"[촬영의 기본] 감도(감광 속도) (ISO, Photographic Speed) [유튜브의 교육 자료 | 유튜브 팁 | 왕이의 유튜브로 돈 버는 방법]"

Hello and welcome to another YouTube tutorial video. In this video we're going to be looking at ISO. ISO is how the sensitivity of your image sensor inside your digital camera is measured.
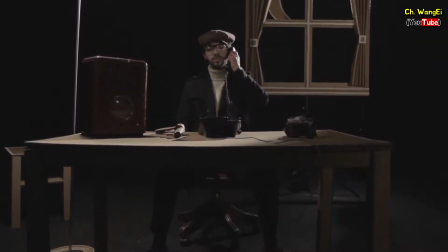[0:28]
To demonstrate what it is we're going to run this rather dark and moody scene twice with different ISO settings.
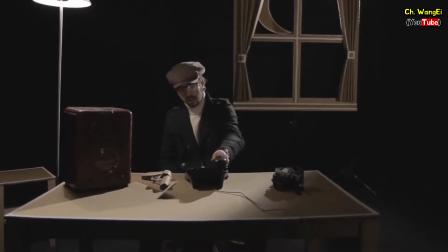[0:34]
In digital cameras increasing your ISO is the camera's way of digitally boosting the exposure, also known as gain.
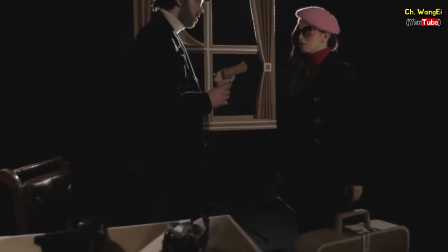[0:42]
Here the ISO setting is quite low, producing an even high quality image with very little graininess.
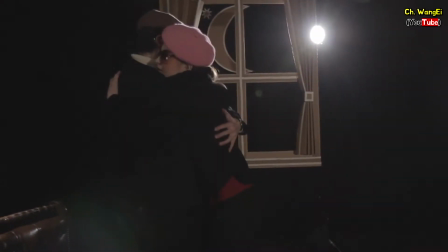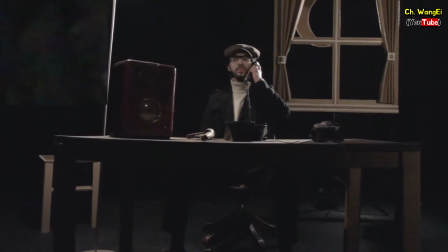[0:57]
When we run the scene again, this time with an increased ISO setting, you may notice the image quality has dropped slightly.
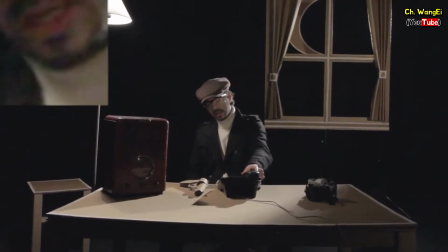[1:05]
We have magnified a section of the frame to highlight the grain caused by a higher ISO setting.
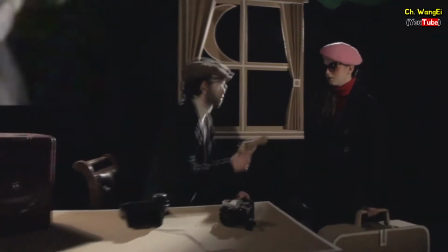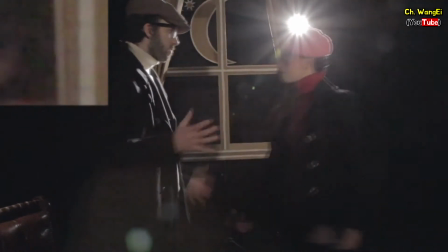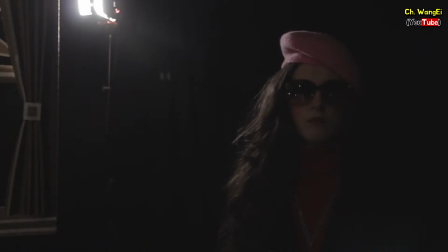[1:20]
Here's another demonstration. We have our subject standing in low light.
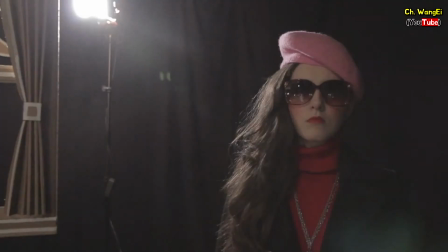[1:25]
If you wanted to make the subject appear more clearly, you could easily increase the ISO, like so.
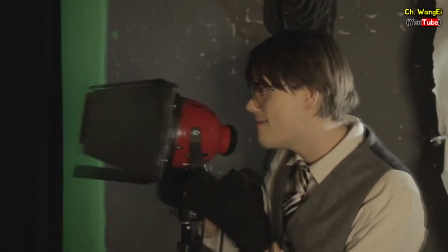[1:31]
However, by doing this the image becomes far more grainy.
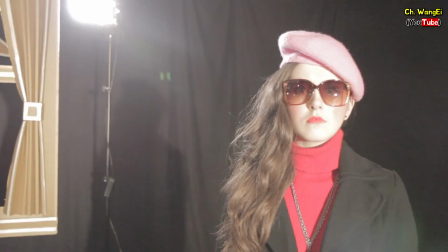[1:36]
But, if you throw some light on your subject, like so, you would not need such a high ISO setting.
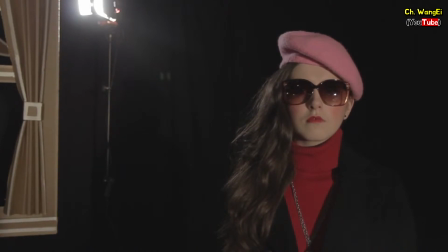[1:43]
You could decrease your ISO level, like so, and achieve a high quality image with no graininess, yet the same desired low light feel.
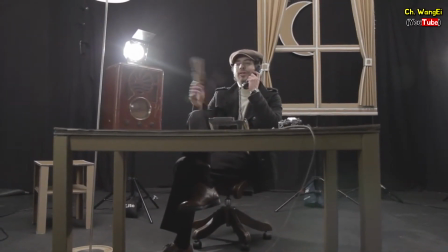[1:53]
Sometimes you may want to have a grainier or low light feel to your content for creative reasons.
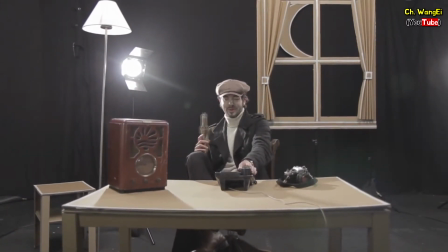[1:58]
If we run our scene again, this time with a lot of light thrown in, it would not achieve the same feel as the previous setups.
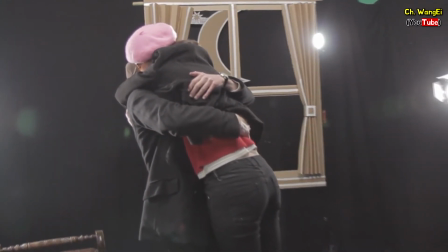[2:06]
You should always try and use the ISO and exposure settings with what lighting you have available to teach you the aesthetic that you want for your content.